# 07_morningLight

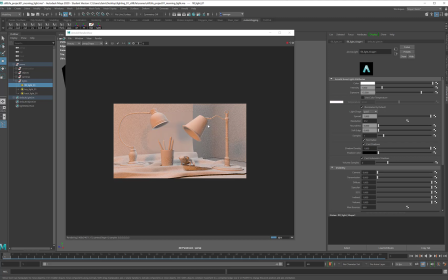[4:09]
Not going to reposition it at all, but what I'm going to do is I'm going to say that this is the general sense in the scene. So if I'm getting red coming in from the sun, I probably want to use a contrasting color here. Maybe something in the blue to purple range.
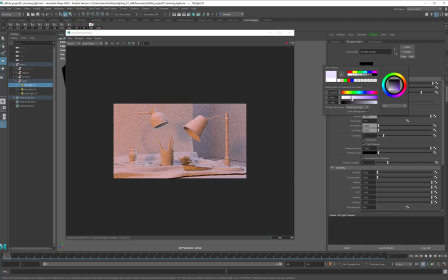[4:27]
And I just want to tint it a little tiny bit. Just a touch. Just a little smidge. And so now I've got this nice pale purple coming in from above. The last light that I've got is my backlight.
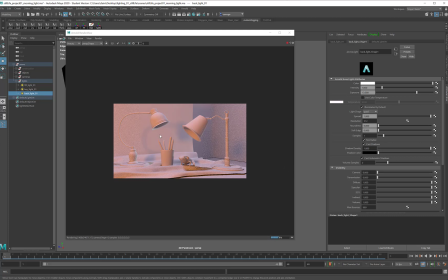[4:46]
The backlight is those rim lights, those really punchy tones that just hit those edges and give you a little bit of glow. So for this one, I'm going to come in with a really strong yellow color.
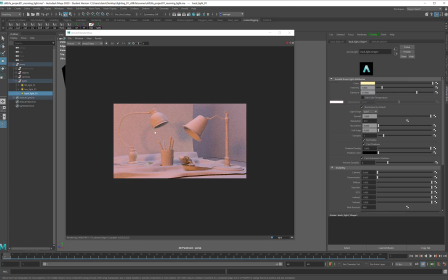[5:02]
I don't want my colors to be too similar, but I do want them to blend, and I'm getting maybe a touch too much contrast here. So I might come back in and move that a little bit closer to those orange tones.
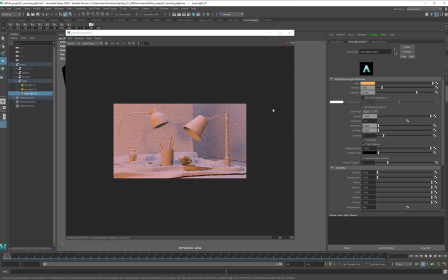[5:20]
Maybe I'll go a little bit stronger here with the color, and then I will pop up my intensity. And hey presto, there we have it. That is morning light.
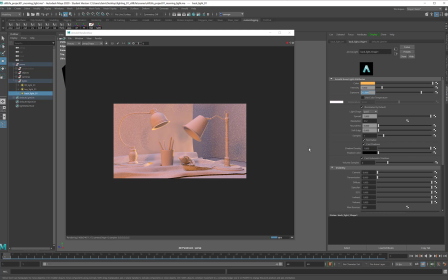[5:38]
So again, I'm using the same 3 lights that I had before. You could go even fancier here. So this is pretty good, but it still looks fairly orange, like I've got a big wash of orange over the scene. I maybe am not getting quite enough purple from my fill light.
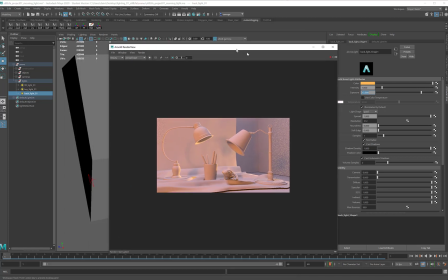[5:57]
So this is a great time for me to come in. Again, I will pause my render.
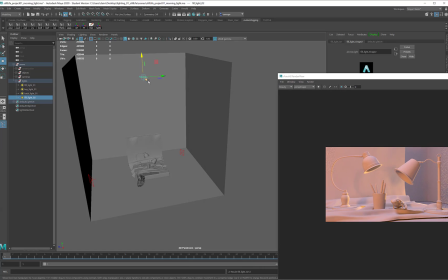[6:03]
To make things simple, I might just take my fill light, duplicate it, move it over a little bit.
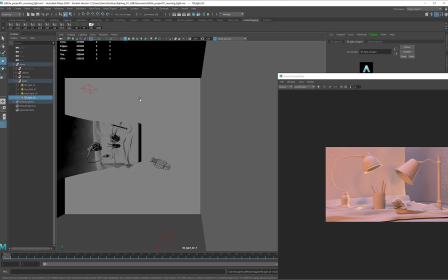[6:12]
Maybe I will angle this one just a touch, just a little tiny bit.
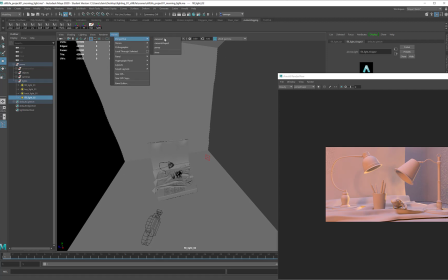[6:22]
Come all the way down here. Maybe I'll even look in from the front. Go back to my perspective view.
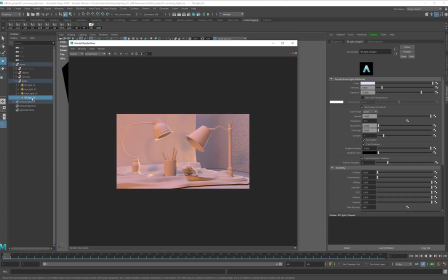[6:31]
And because I never want to use the same color twice in lighting, on this copy of the fill light, I'll come in and I'll make it really blue. Right in there.
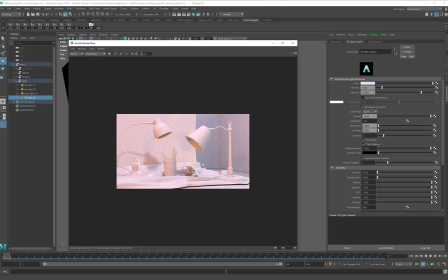[6:46]
And now I'm starting to get more variations in my color. At this point, I probably have a little too much light in the scene. So again, I'll go through with my troubleshooting and find out how I can reduce the overall illumination.
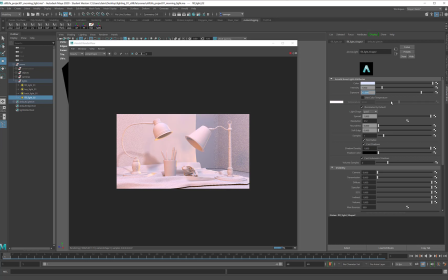[7:01]
Maybe my copy of the fill light is a little bit too strong, and instead of 15, it needs to be down around a 7 or an 8. And that way, it still gives me a little punch, but I'm not getting that strong illumination from it. And that might help me break up my light tones.
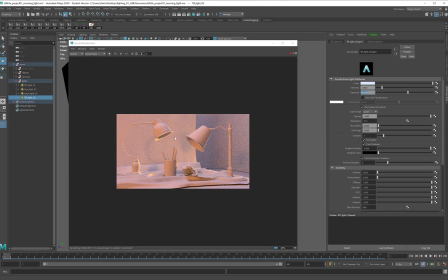[7:20]
The more lights you use, the more risk you have that you get overlapping shadows or some kind of other nasty effect. But the more you get to come in with really specific colors and start having fun with the space in the scene. So this is a great time for you to go off and experiment with some of your lighting.
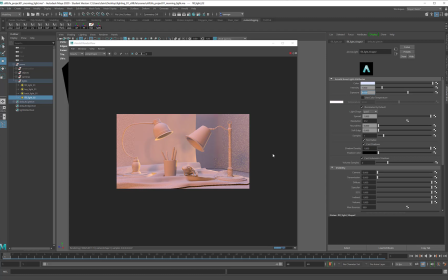[7:39]
Have a good time and try to make something that looks to you like morning light.